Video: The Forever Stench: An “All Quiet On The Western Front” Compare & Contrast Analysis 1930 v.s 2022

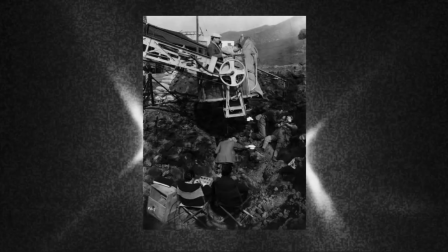11s
Before we begin, let's talk about the directors and what the films are adapted from.
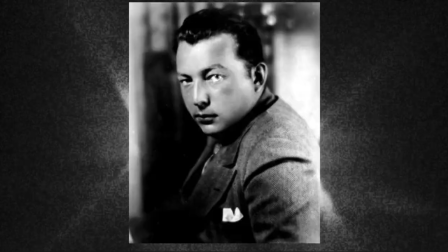17s
The 1930s version was directed by Louis Milestone, who's best known for films like Ocean's 11, the 1960 version, and Two Arabian Nights.
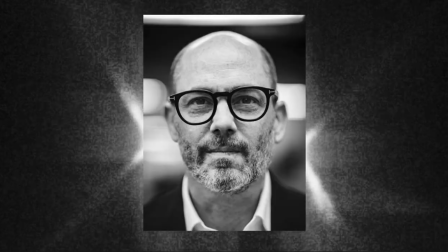25s
The 2022 version was directed by Edward Berger, who's best known for films like Conclave and Jack.
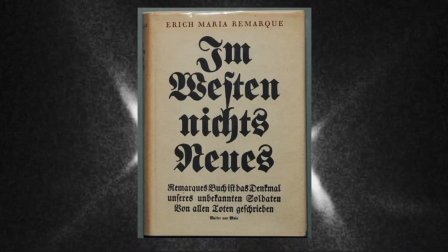32s
Both movies were an adaptation of the book of the same name, which released in 1929 and was written by Eric Maria Remarque,
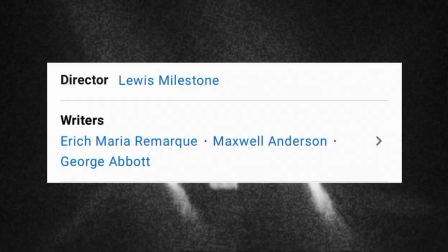39s
who fought in World War I. Remarque was also credited for helping write the 1930 adaptation.
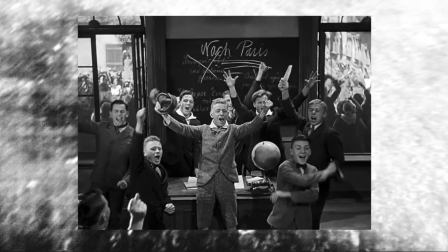45s
The 1930 version follows a group of German schoolboys talked into enlisting at the beginning of World War I by their jingoistic teacher.
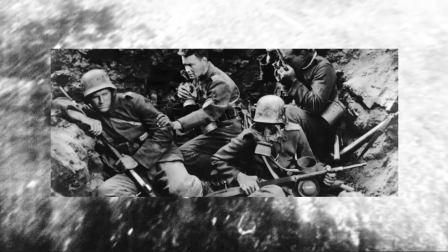53s
The story is told entirely through their experiences of the young German recruits and highlights the tragedy of war through the eyes of individuals.
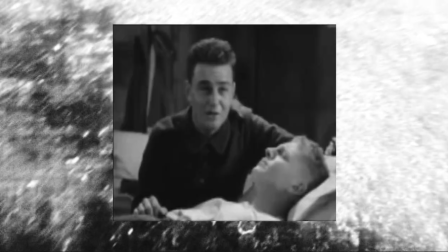60s
As the boys witness death and mutilation all around them,
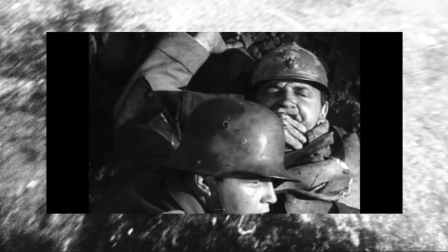64s
any preconceptions about the enemy and the rights and wrongs of the conflict disappear, leaving them angry and bewildered.
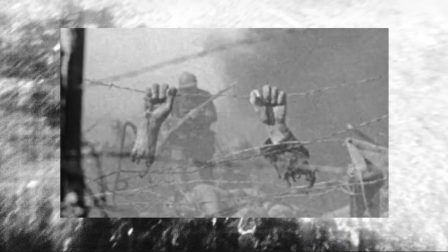70s
The film is not about heroism, but drudgery and futility and the gulf between the concept of war and actuality.
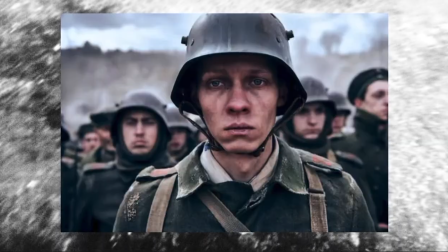77s
The 2022 version follows teenagers Paul Baumer and his friends Albert and Mueller, who voluntarily enlist in the German army,
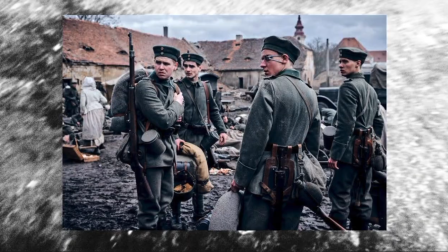84s
riding a wave of patriotic fervor that quickly dissipates once they face the brutal realities of life on the front.
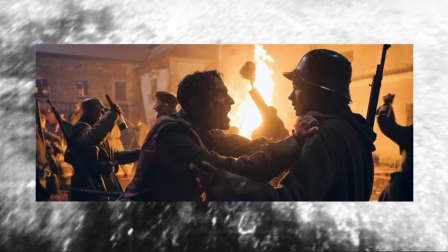90s
Paul's preconceptions about the enemy and the rights and wrongs of conflict soon crumble. However, amid the countdown to armistice,
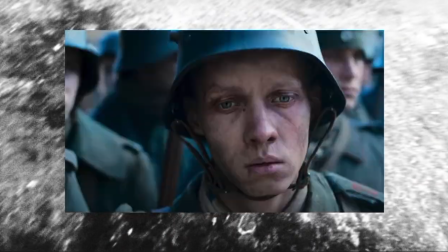96s
Paul must carry on fighting until the end with no purpose other than to satisfy the top brass desire to end the war on a German offensive.
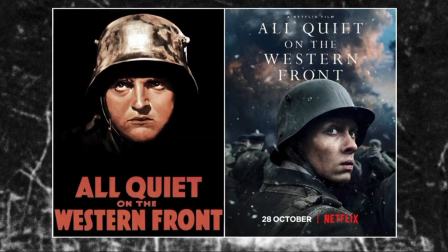106s
For comparing and contrasting, I'm going to pick two scenes that are similar and two that are different or switch things up a bit.
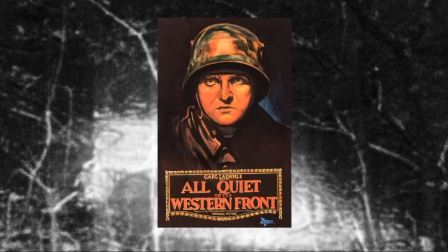112s
The first scene that I'd like to say is pretty similar to the original is the scene where Paul kills an enemy soldier.
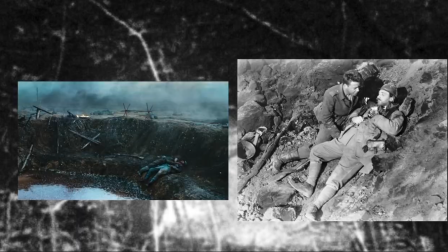119s
Essentially, this is what stays the same. Both take place inside a ditch. Paul lifts his helmet above the ditch to see if he can leave the ditch.
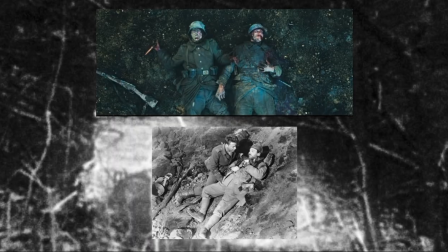125s
And then when he realizes he has to wait, he complains about the soldier he stabbed, making too much noise, and soon becomes remorseful and empathetic towards him.
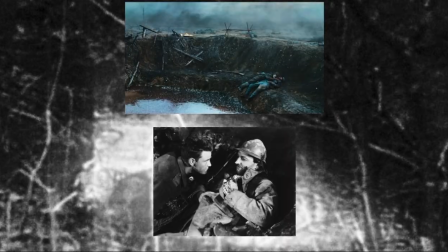133s
Paul attempts to bandage his wound, but finds out it's too late and promises the soldier he'll write a letter to his family.
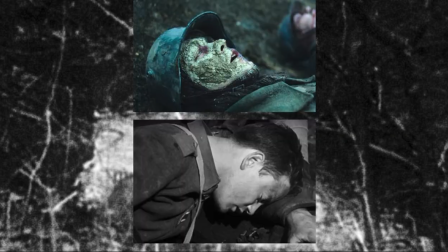138s
Both scenes show Paul learning how the war is costly and can ruin people's lives, since he is now aware of his actions and the consequences that come with them.
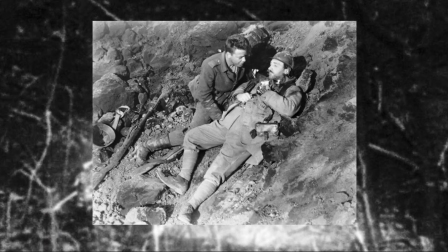146s
I believe they remade this scene almost entirely the same because the original one was great at displaying the guilt soldiers gain and experience from choosing accountability over ignorance.
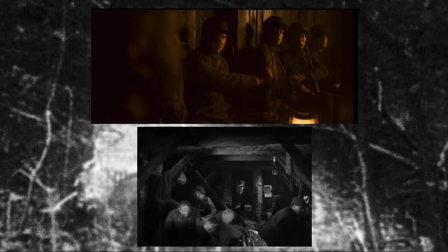155s
In the next scene that is familiar, I chose the bunker scene because it also displays how not every person can adjust to the intensities of war. So here are aspects that are similar.
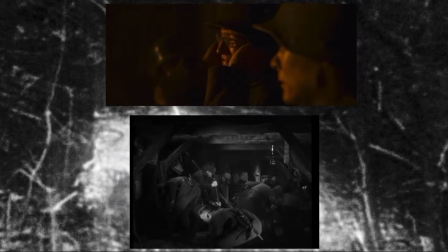163s
Both use a similar set design of a makeshift bunker that is meant for safety but is rickety and becomes claustrophobic when hit with bombs on the surface.
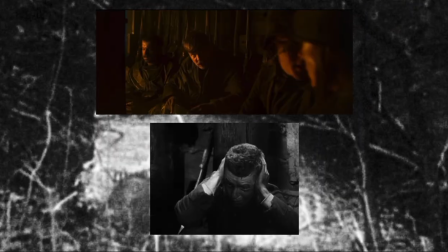171s
While the camera moves differently in some ways, they pull off the same claustrophobic feelings the soldiers are having, making sure to focus on facial expressions and body movements.
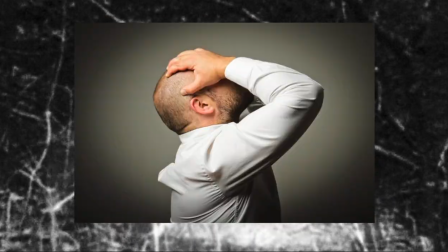179s
The scene only differs by how they show soldiers losing their mind.
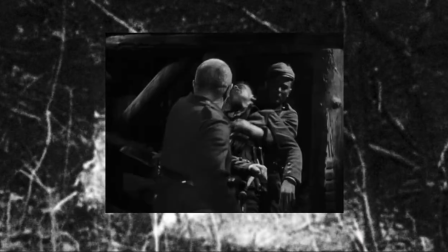182s
In the 1930 version, Mueller is deathly afraid of dying in the bunker and ends up injured when he escapes on his second attempt.
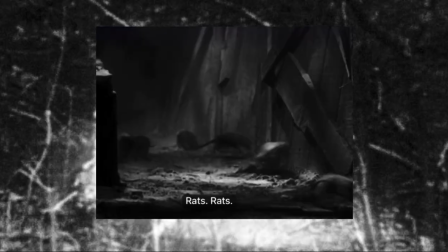189s
There are also rats that scurry around and get killed by the soldiers who are getting worrisome.
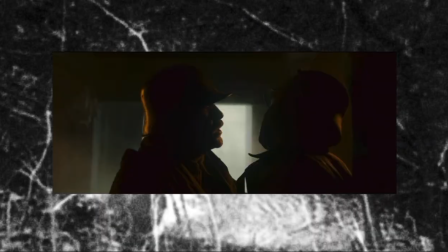192s
In the 2022 version, a soldier tries to leave but is stopped by Cat, but then escapes his grip before being blown up at the entrance.
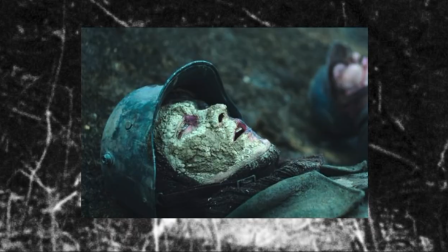199s
The scene was an important inclusion for both films as it showed how life will force you to relish in an uncomfortable or unfortunate situation, especially when it comes to fighting a war.
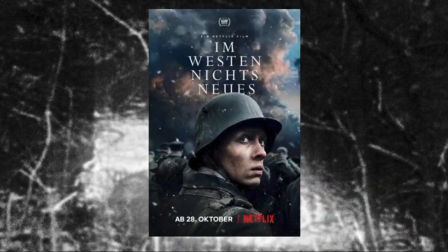208s
While the film recreates scenes to be similar, there are still scenes which they chose to change in major ways or to have more impact.
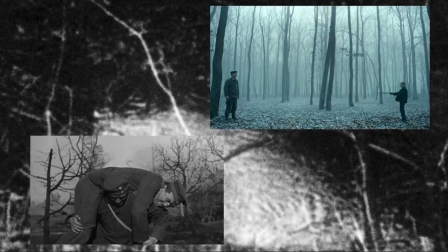213s
In both films, a character named Cat is killed, but in both adaptations, they happen differently. The reasons stay the same with Cat searching for food, but the setup is different.
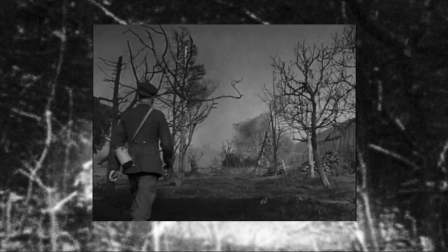220s
In the 1930 version, Cat is away from the camp foraging for food by himself.
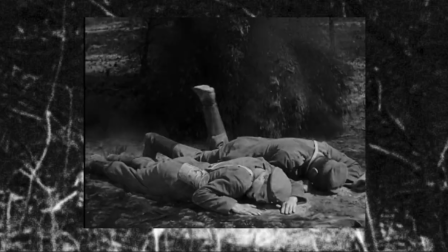224s
Paul is informed of this and goes to find Cat, where they reunite, though their conversation is cut short when a bomb drops nearby and fatally injures Cat.
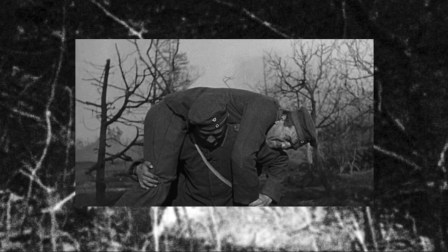231s
Paul doesn't know this yet and carries Cat to the dressing station anyway, where he finds out the hard way.
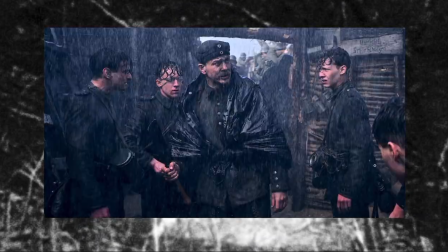236s
In the 2022 version, they foreshadow his death by setting him up in a scenario that makes the audience assume he'll be okay.
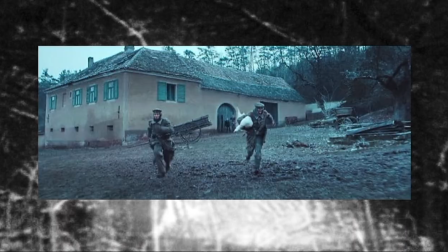242s
Early on in the film, Cat and Paul steal a goose from a farm, getting shot at as they leave, but nobody's harmed.
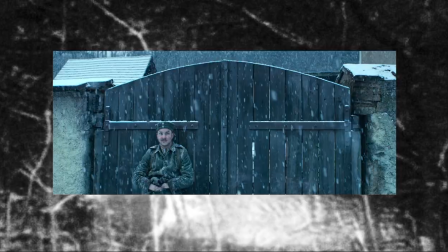247s
Then as the film gets close to the end, the two return to the farm, but instead of Cat stealing the goose, Paul tries and fails, only getting a few eggs.
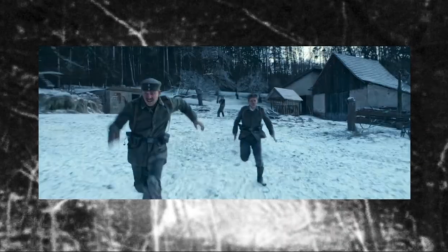254s
The two soldiers get chased and shot at, but again, no one is harmed.